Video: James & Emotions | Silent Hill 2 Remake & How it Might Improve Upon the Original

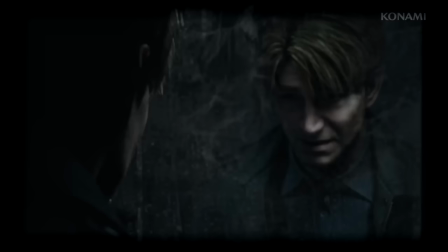[4:12]
I think it's entirely possible the bathroom scene elongation was part of trailer development.
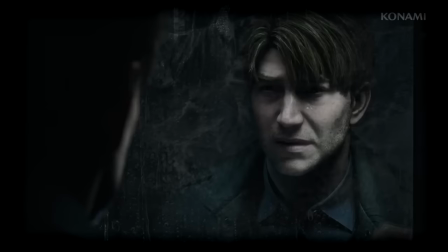[4:17]
I could be wrong. I just put the idea out there because I know a lot of folks probably have feelings about this scene being longer.
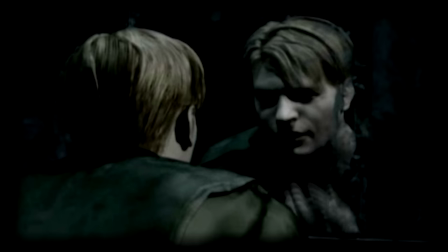[4:24]
I kind of get it. James' face appearing from nothing is a stellar scene.
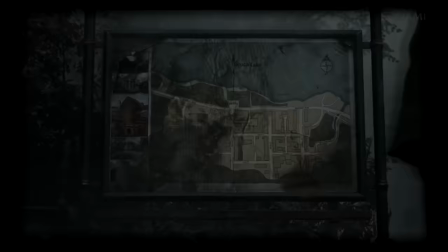[4:29]
We'll see if the remake opens the same way or not. But back to comparing scenes.
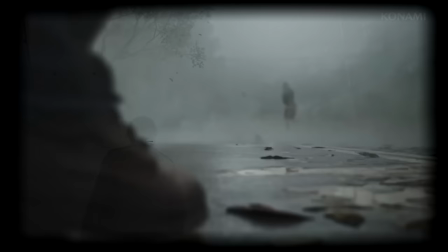[4:35]
After the bathroom, we see him walking in various locations in a way that mimics the early entry into town.
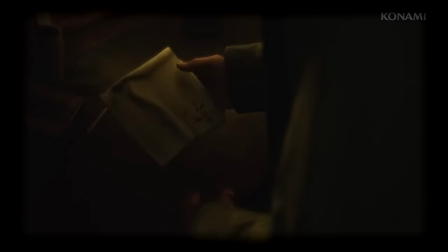[4:41]
He's following a monster and walking along foggy streets before coming to an intersection, very much like the intro in the original.
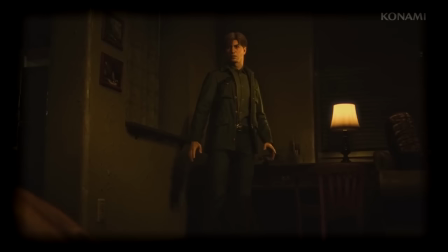[4:49]
The next scene is James in the apartments, turning to see a monster and a very brief appearance of Pyramid Head. I think this is also possibly a fabrication for the trailer, because it seems so weird Pyramid Head would just appear in a room James is already in.
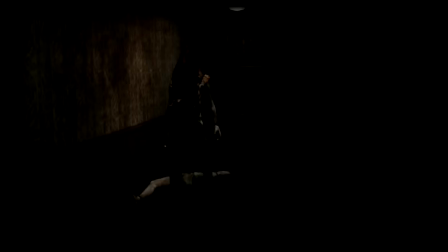[5:04]
But who knows? This is clearly related to Pyramid Head's first appearance.
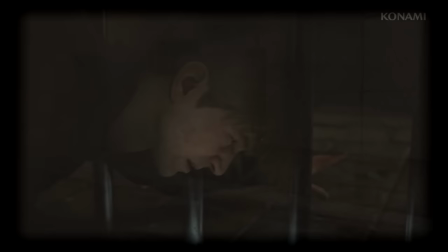[5:10]
After, we see Laura outside the hospital and James reaching for the key in the apartments.
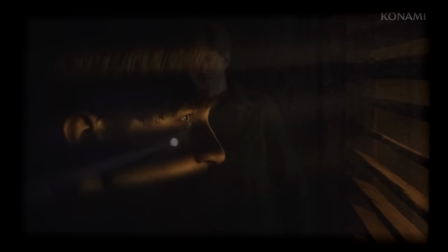[5:15]
Then James is walking into an area, probably the hospital. Then James hiding in a closet.
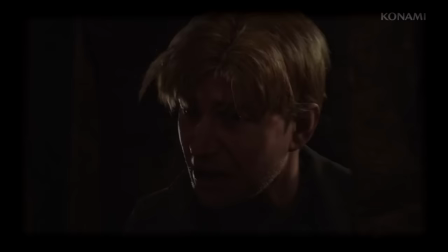[5:22]
James with the noose. Some combat in the hospital. then James running into an elevator, James collapsing and screaming, and then James entering a gazebo by a lake where Maria is.
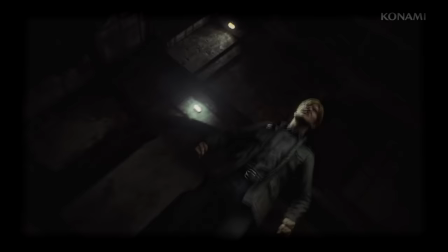[5:34]
I mostly want to focus on three scenes, James entering the elevator, James with the noose, and James collapsing.
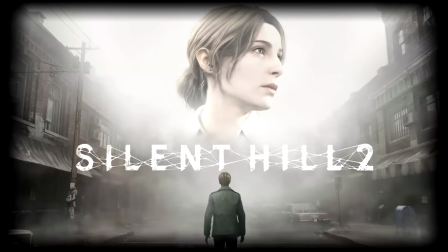[5:42]
These three scenes obviously show a more emotional James,
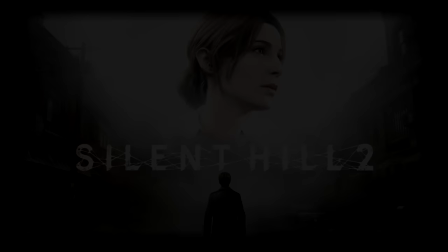[5:47]
and they are also clearly connected to specific scenes from the original game.
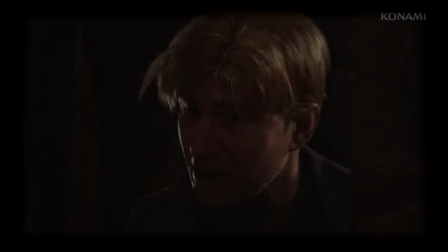[5:53]
The scene in the elevator is the scene in the hospital basement. James and Maria are running down the hallway during gameplay while Pyramid Head follows.
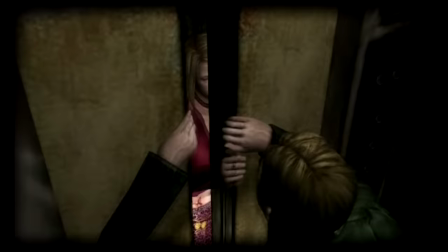[6:02]
Once the player makes it to the end of the hallway, a scene begins.
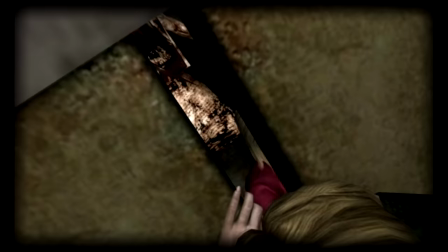[6:06]
We see James dart inside the elevator, turning to reach for Maria once he realizes she's fallen behind.
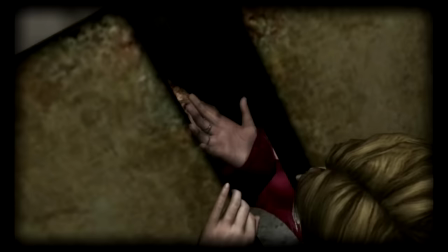[6:12]
He's trying to pull open the doors, but can't, and Pyramid Head comes and murders Maria while he watches.
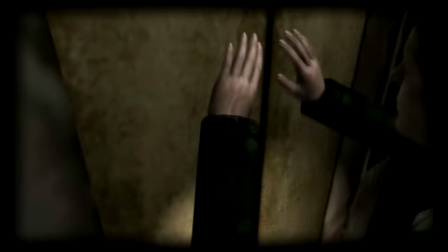[6:19]
All we can see is her hand fall limp before the door is finally shut. James collapses and music plays.
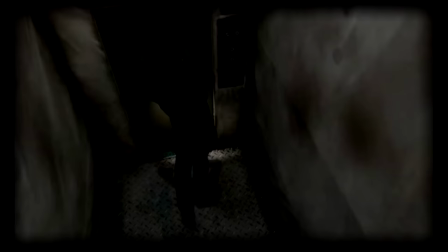[6:27]
Once you really look at this scene, it's a little weird. This is an emotional and powerful moment.
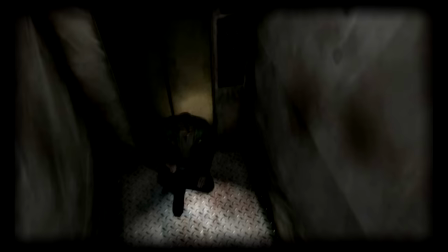[6:35]
A terrible monster that's followed us for some time has now murdered someone before our eyes,
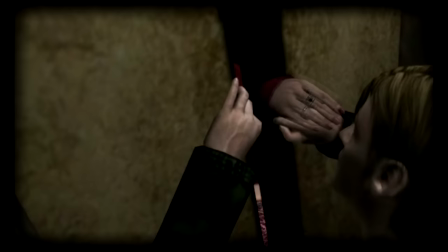[6:41]
a person who resembles the protagonist's wife, but we don't see the murder.
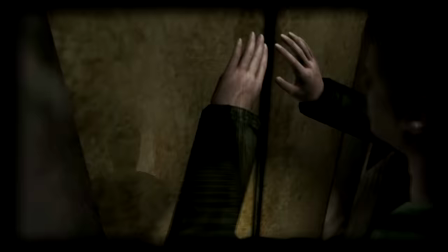[6:45]
We don't see the murderer. We don't even see the face of the man watching. All we can see is the back of James's head and a hand. The hallway was apparently difficult for the game developers.
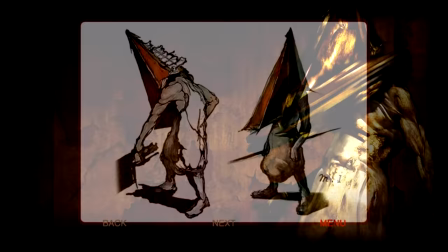[6:58]
Ito Masahiro mentions that originally, Pyramid Head's weapon was going to change once James entered the labyrinth, changing from a sword to a spear.
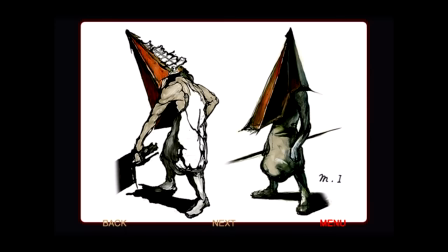[7:07]
Then they realized the sword didn't work in this specific hallway. They had to have Pyramid Head hold a spear to navigate the halls.
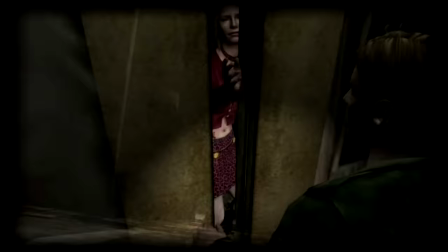[7:15]
That brings to mind a limitation with this area in particular. It's hard to navigate.
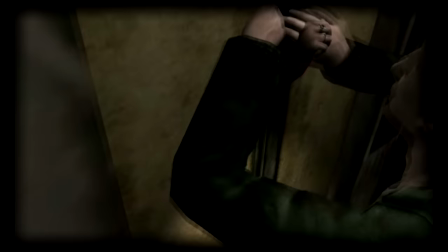[7:21]
It's restricted and closed in, while three characters are moving and reacting within it.
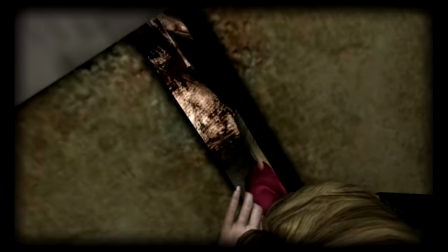[7:26]
What camera angle could the team have possibly used?
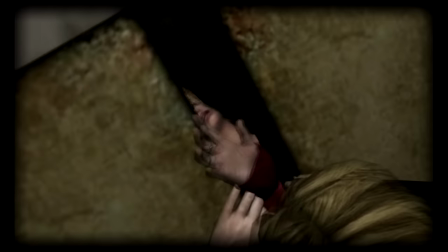[7:30]
They had to hide Pyramid Head's weapon, because they weren't able to realistically animate a spear entering a human body.
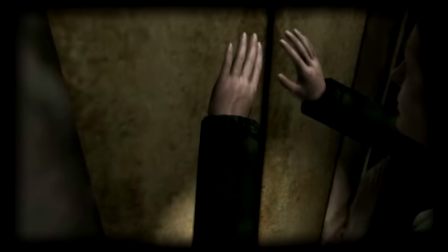[7:36]
They can't show Maria's lower body or much of Pyramid Head. That cuts off almost all the interesting angles. We can't see Maria's face as she dies. We can't see much of Pyramid Head as he attacks.
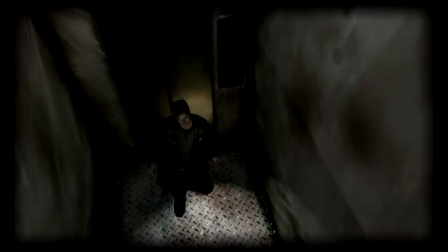[7:48]
We can't see James' reaction. All because the setting and the graphical limitations mean there's too much they have to hide.
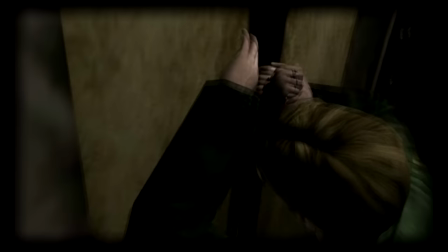[7:56]
So this pivotal moment, the first canonical death in the game, is seen from behind James' head.
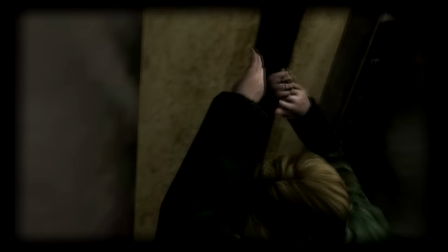[8:03]
What expression was James making here? What kind of heartbreak was he feeling?
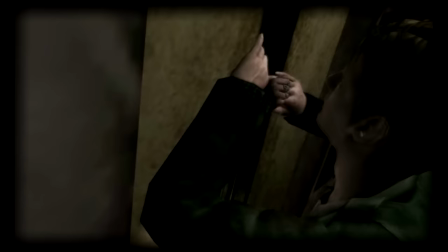[8:08]
We only see him moments later after he's retreated inside himself and collapsed to the floor, and we still can't see his expression closely.
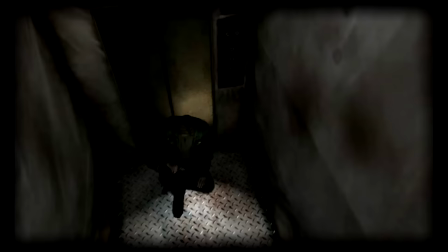[8:16]
James is distant to us emotionally because he is literally distant to us physically.